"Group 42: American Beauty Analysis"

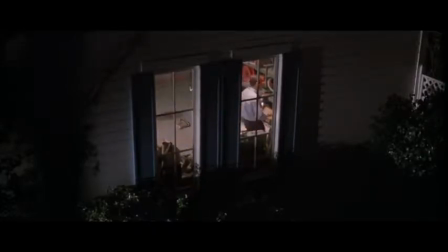10s
American Beauty, directed by Sam Mendes, tells the story of Lester Burnham, played by Kevin Spacey, a sad man trapped in a loveless marriage who becomes sexually attracted to his daughter's friend Angela, Mena Suvare.
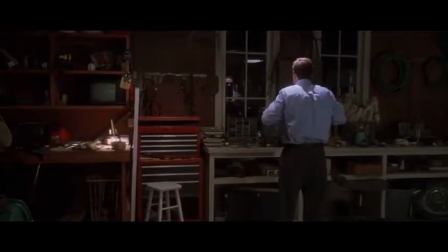24s
While Lester struggles with his midlife crisis, the audience is introduced to our character, Ricky Fitz, played by Wes Bentley.
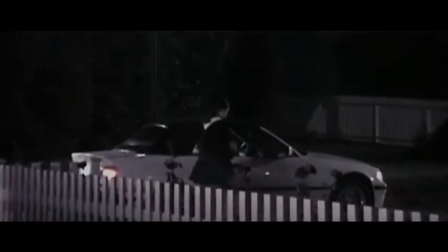31s
Ricky is first introduced as a narrator in the story, creepily filming Jane, played by Thora Birch, Lester's daughter, from his bedroom window.
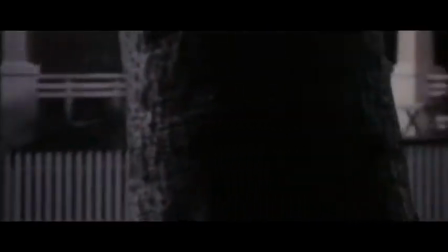39s
As a result, Ricky becomes a conduit for demonstrating one of the film's central themes.
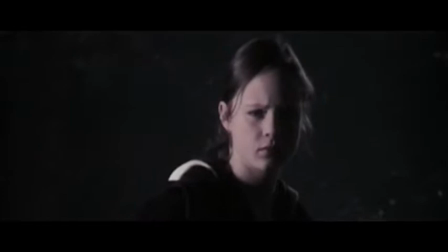44s
In American Beauty, the filmmakers use the editing and cinematography to highlight the beauty of culture's dross.
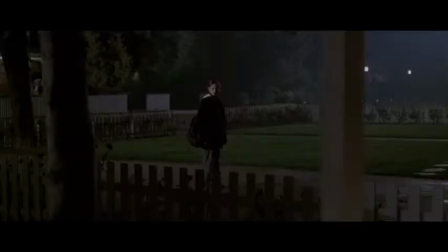51s
While the film's non-diegetic score emphasizes the happiness that comes from witnessing such objects,
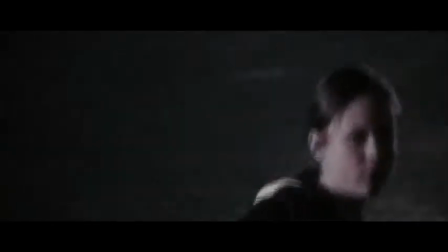57s
and ultimately, the editing of the film's final moments has an effect on the audience.
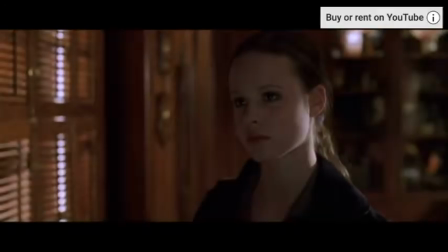65s
Halfway through this film, Ricky and Jane fall in love and begin to date one another.
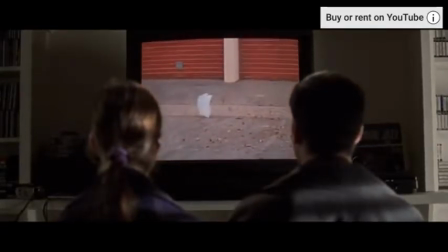70s
In one scene, Ricky shows Jane the most beautiful thing he has filmed, a plastic bag floating in the wind.
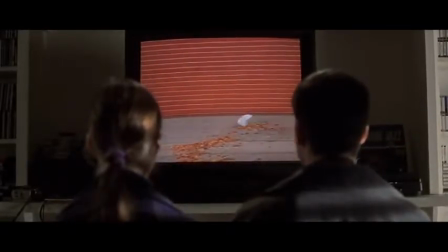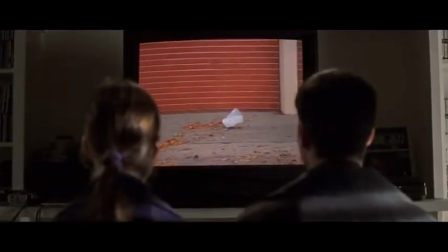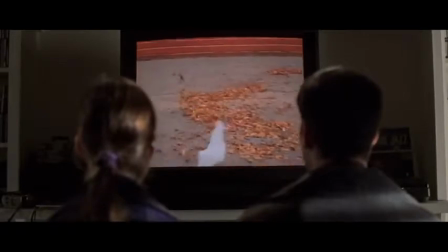88s
The scene continues for another 2 minutes with more extreme close-up shots of Ricky and Jane.
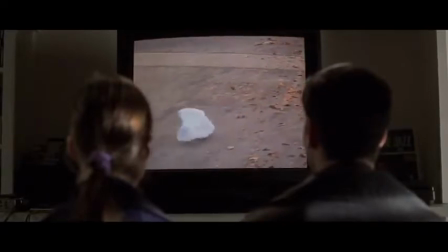93s
These shots bring the viewer closer to the characters, creating an intimacy as the characters reveal their feelings.
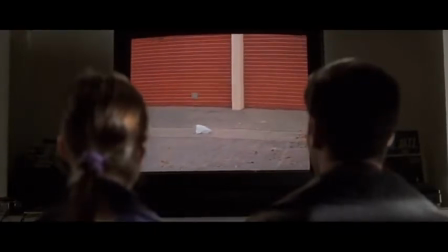99s
Partway through the scene, Ricky states, "That was the day I realized that there was this life behind things, this benevolent force."
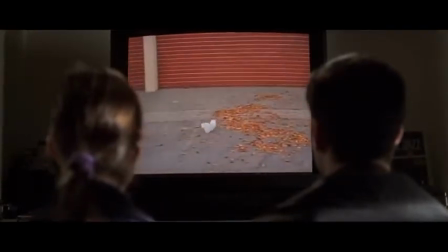106s
While many would see a floating plastic bag as another piece of trash,
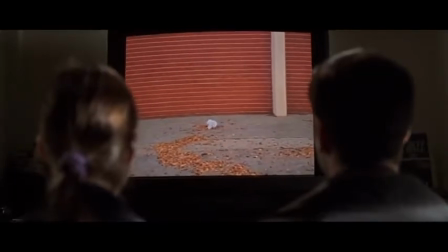111s
Ricky chooses to disregard the cultural conventions, instead appreciating the bag's beauty.
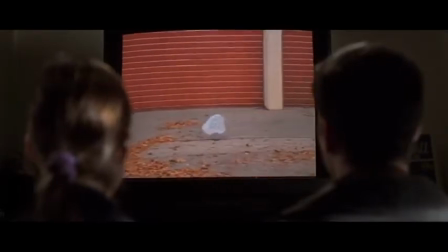116s
His appreciation for the beauty of the bag is further emphasized by the scene's editing.
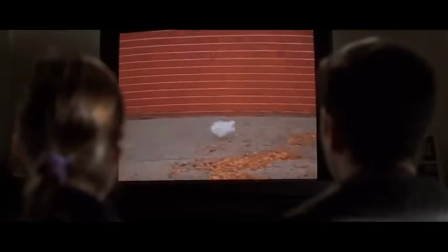121s
Most noteworthy is the fact that over a minute of the scene is dedicated to the plastic bag.
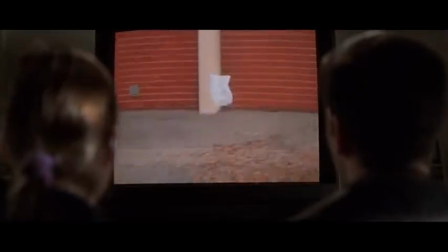126s
Even when Ricky begins to speak, the camera chooses to remain focused on the bag rather than cut to the speaker.
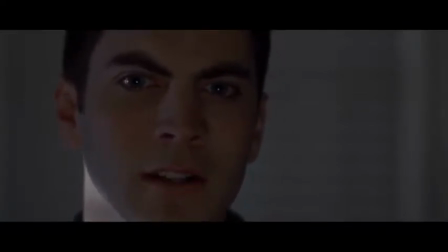133s
The long take of the bag video demonstrates its importance. Compositionally, the bag's significance is reflected through contrasts and lighting. The TV screen playing the bag video has well-diffused high-key lighting, while the room is dark, has dark low-key lighting.
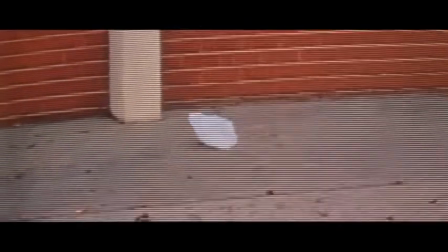149s
The lighting of the bag video captures the viewer's attention because brighter colors, or in this case light, always attracts more attention than darker colors.
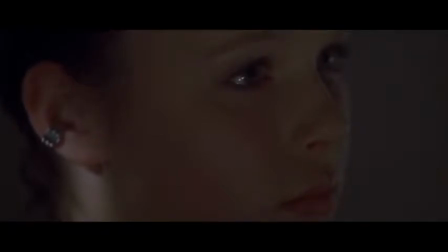157s
The emphasis placed on the plastic bag through the editing and lighting choices illustrates American Beauty's commentary on the beauty of society's dross.
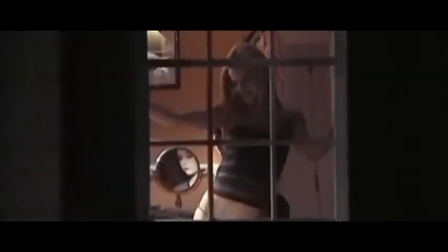167s
Likewise, multiple shots throughout the movie, shot through Ricky's handheld camera, continue to place importance on the overlooked parts of life.
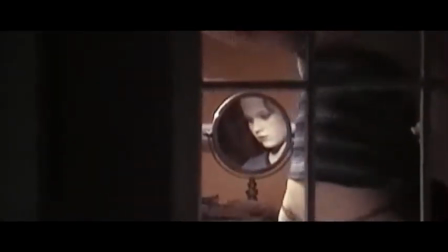173s
For example, when Angela sleeps over at Burnham's, in this scene,
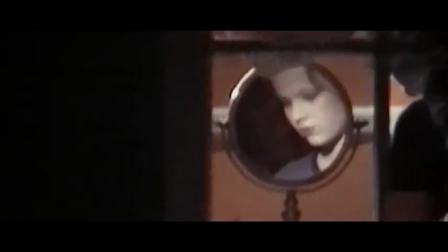177s
Angela and Jane realize that Ricky is filming them through his bedroom window while they are talking in their pajamas.
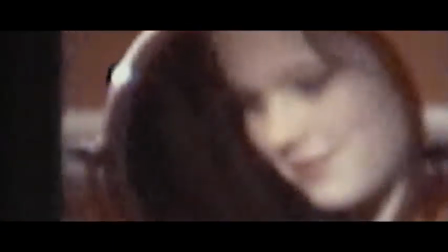183s
The mid-shot of Angela and Jane looking out the window cuts to a grainy mid-shot looking through the window at the two girls.
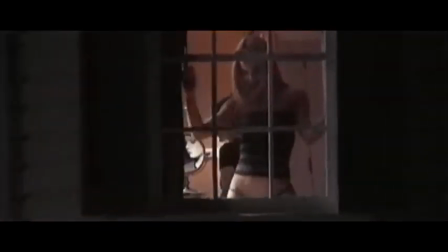189s
Following the cut, the camera zooms slowly in.
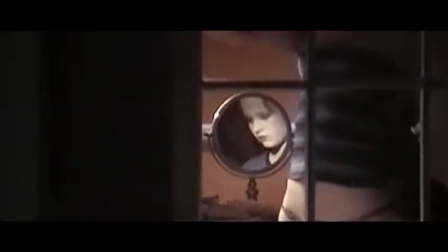192s
However, rather than zoom in on Angela, who's dancing in her underwear, the camera chooses to focus on Jane's reflection in her desk mirror.
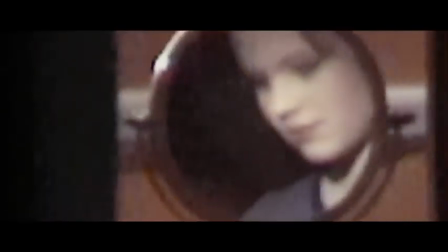201s
The grainy image, along with the shaky movement, suggests the filmmakers are trying to replicate Ricky's filming of the two girls.
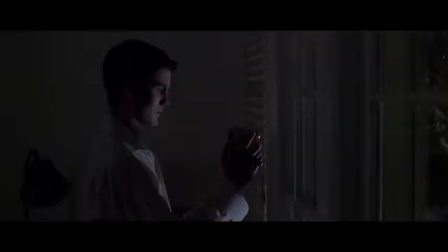207s
In doing so, the filmmakers make Ricky's character the narrator of the scene.
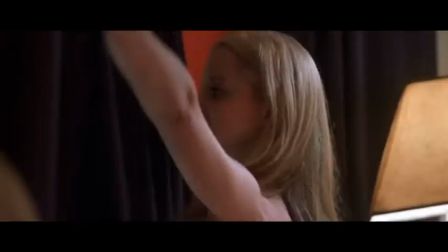212s
He chooses what to film. Rather than film a pantless girl dance, which most stereotypical teenage boys would do in a heartbeat,
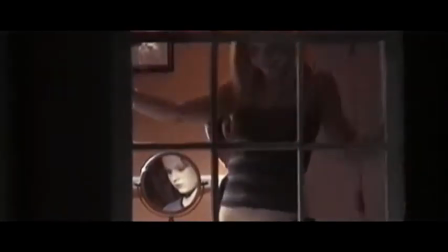219s
Ricky chooses to film the girl in the background, the girl trying to hide. As with the plastic bag, Ricky sees past the social conventions, this time in a literal sense.
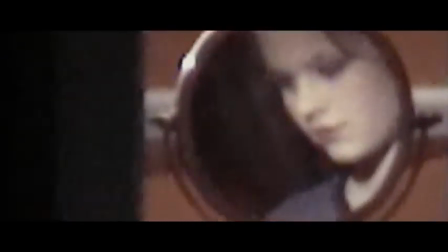230s
Instead, he focuses on the more peculiar,
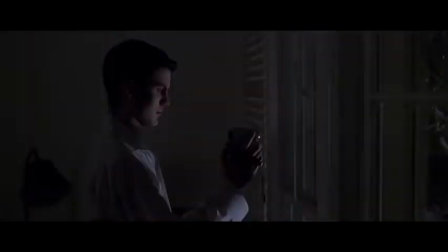232s
and while the last scene simply reveals Ricky's appreciation for society's dross, this scene demonstrates the happiness he experiences from such items.
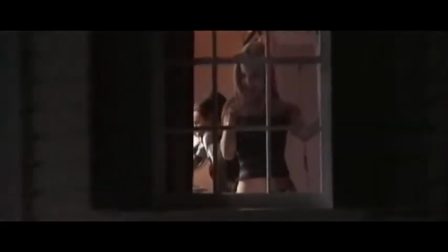241s
As Ricky zooms in on James' reflection, the piano music is replayed by a slow yet happy string melody.
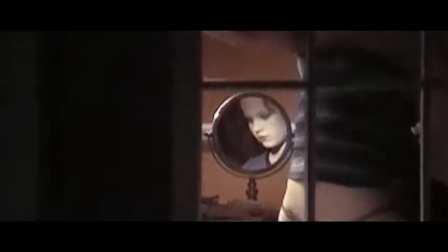248s
Since the scene is told through Ricky's perspective, the music also reflects his thoughts and feelings.